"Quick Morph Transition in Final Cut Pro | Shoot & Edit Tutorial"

I was recently asked how this effect was created, and the truth is, it's super easy. You just have to 1. Keep a few things in mind when shooting, 2. Apply one of Final Cut Pro's built-in transitions, and 3. Add a special trick to drive this effect home, which I'll show you at the end.
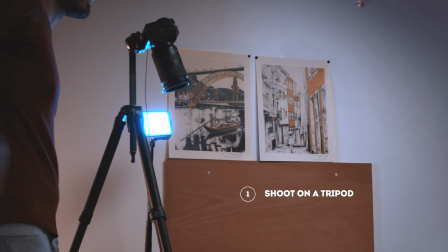20s
You'll want to make sure that you're shooting on a tripod and be sure to keep the lighting and exposure consistent.
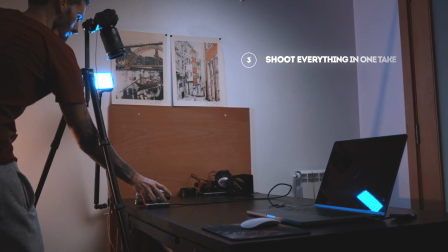27s
So manual white balance, manual exposure settings. You can shoot everything in one take by just picking up the items and placing the new items down.
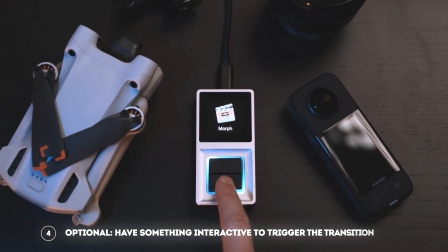35s
I'll also make sure I get a shot where I press this button.
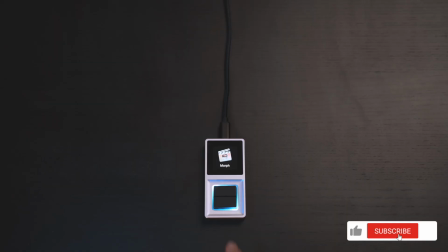38s
It's not essential, but it's nice to have something interactive that gives you a reason to transition from one clip to the other.
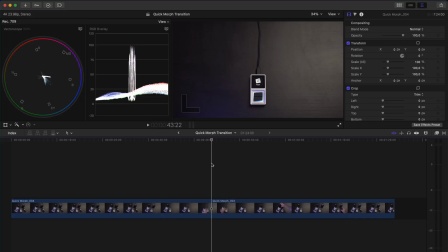48s
When it comes to the edit,
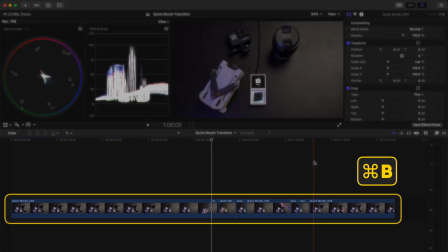49s
I'll drop that one long take onto my timeline and start by cutting out all of the parts where I am in the frame, replacing objects.
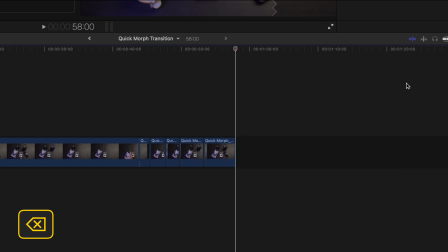57s
Each cut will probably be fairly short. Next, I'll cut the part of me pressing the buttons.
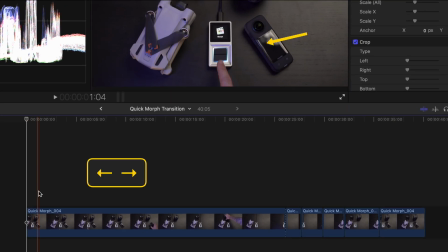63s
To make the edit easier, I'll move through here frame by frame, and each time I press the button down, I'll hit M to make a marker.
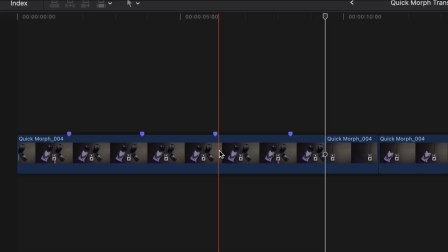70s
Once I have all of my markers on the clip, I'll select it and hit Command Shift and the up arrow to bring it above the primary storyline.
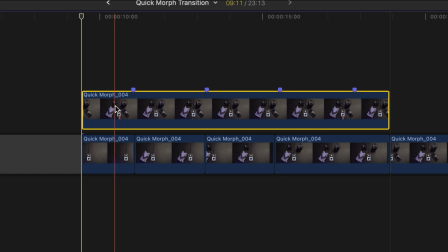78s
I'll drag that over my other clips and I'll add a draw mask effect.
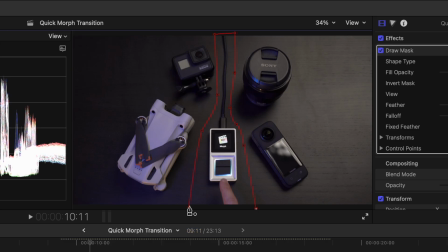82s
I'll draw the mask around my editing console and then feather the mask to soften the edges a little bit.
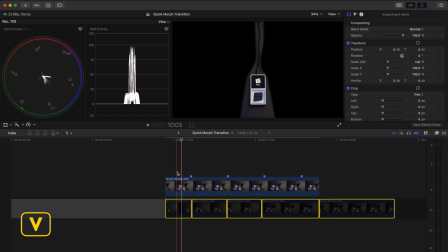87s
If I disable the clips underneath using the shortcut V, you can see that we have the editing console on its own layer.
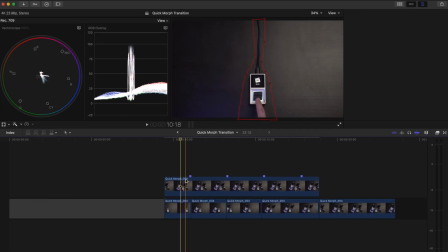94s
I'll re-enable it and then I'll trim these clips to the marker, which is where the button is pressed.
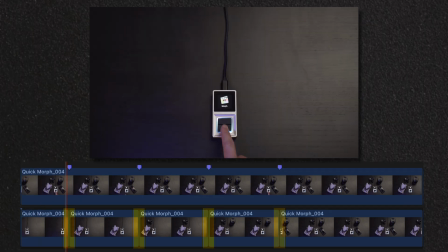99s
I can play that back and we have a simple jump cut where all of these things just appear.
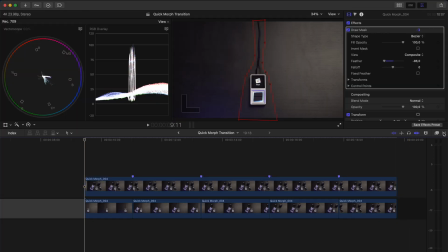104s
Now we can add a flow transition. I'll search for it here in my transitions browser.
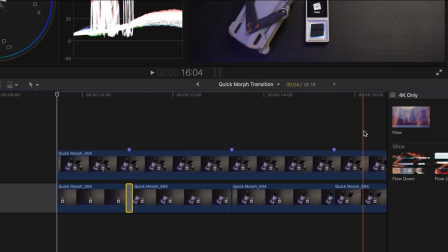109s
It's a built-in transition that comes with Final Cut Pro, and I'll add that to all of these cuts.
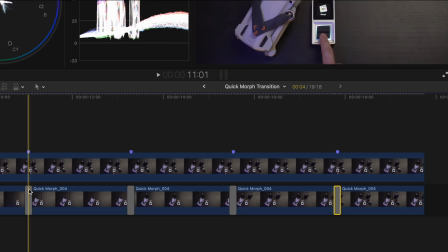114s
I'll hit T to activate the trim tool, and I'll just drag these transitions so the start of the transition lines up with the marker.
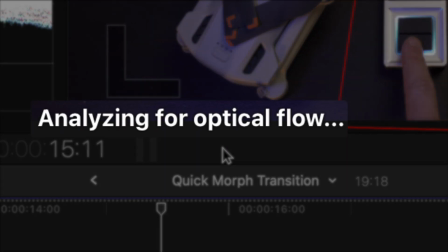121s
You'll see here that Final Cut Pro is analyzing for optical flow.
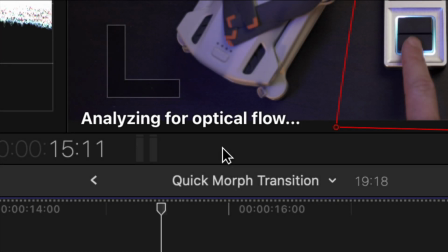125s
And what that means is that it's generating new frames to transition smoothly from one clip to the other.
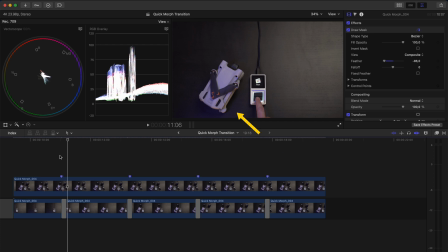131s
I'll go frame by frame here and notice how the shots morph from one to the other. I'll quickly add an adjustment layer to apply a grade to these clips.
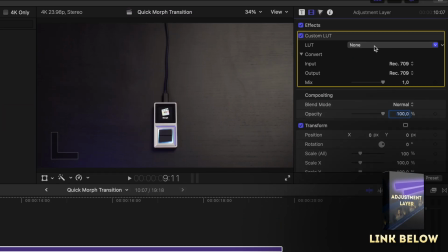139s
You can download a free adjustment layer on my website if you don't have one, link down below.
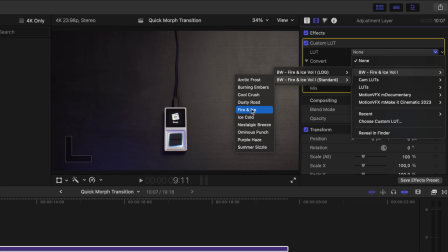144s
And this is what that looks like.
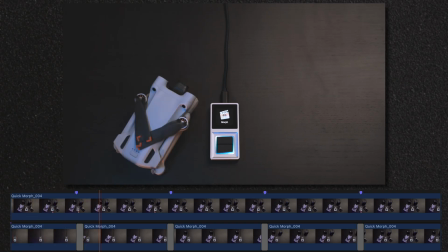Pretty cool, right? But now it's time for the secret sauce.
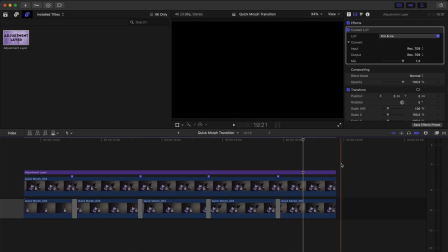161s
This shot is static and it needs some movement to really sell the effect.
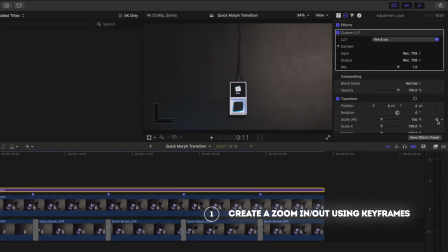165s
I like to do one of two things, either by creating a slow zoom in or out, so you can add scale keyframes to the adjustment layer.
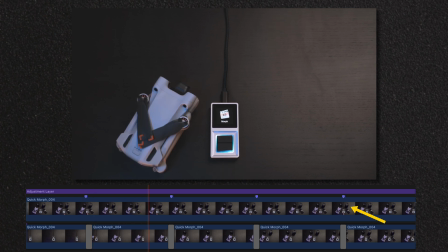173s
I would usually add it to a new layer to keep things organized, but you could also add the keyframes to the adjustment layer that we already have here.
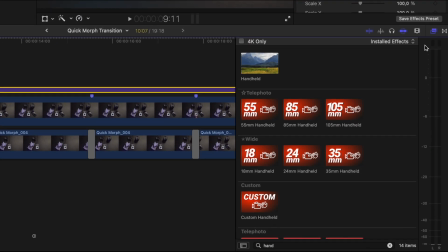180s
Or the second thing I like to do is add a handheld effect to create some movement.
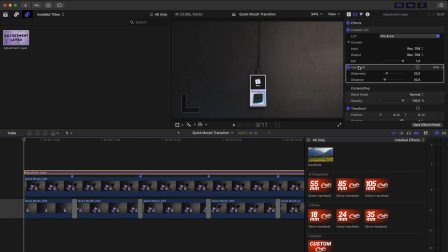185s
You can use Final Cut Pro's built-in one, which is okay, or you can use the Final Cut Pro's truly handheld plugin,
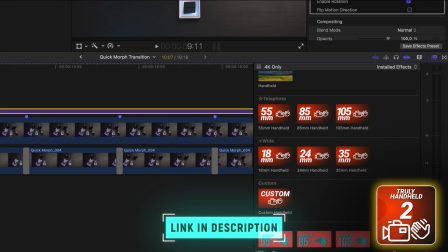192s
which is free by the way, to create some natural handheld movement.
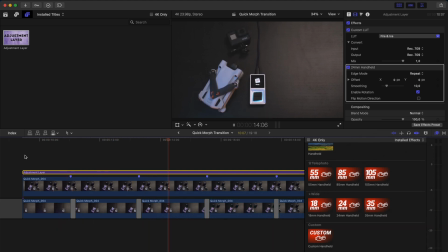195s
Either way, adding some movement to this otherwise static shot is a way to drive this effect home and make it that much more engaging.
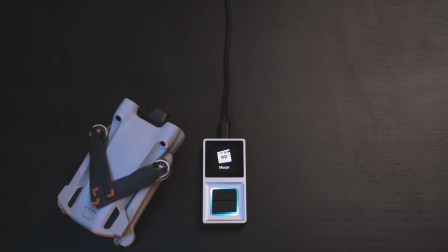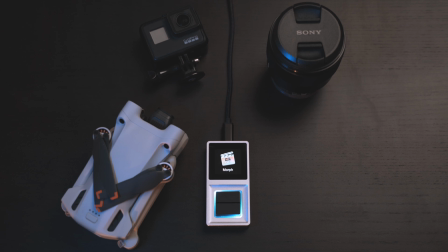Let me know if you want to see more of these shoot and edit type tutorials in the comments down below. And if you like this video, you'll definitely want to check out my shoot and edit tutorial on how to create the infinite loop effect next.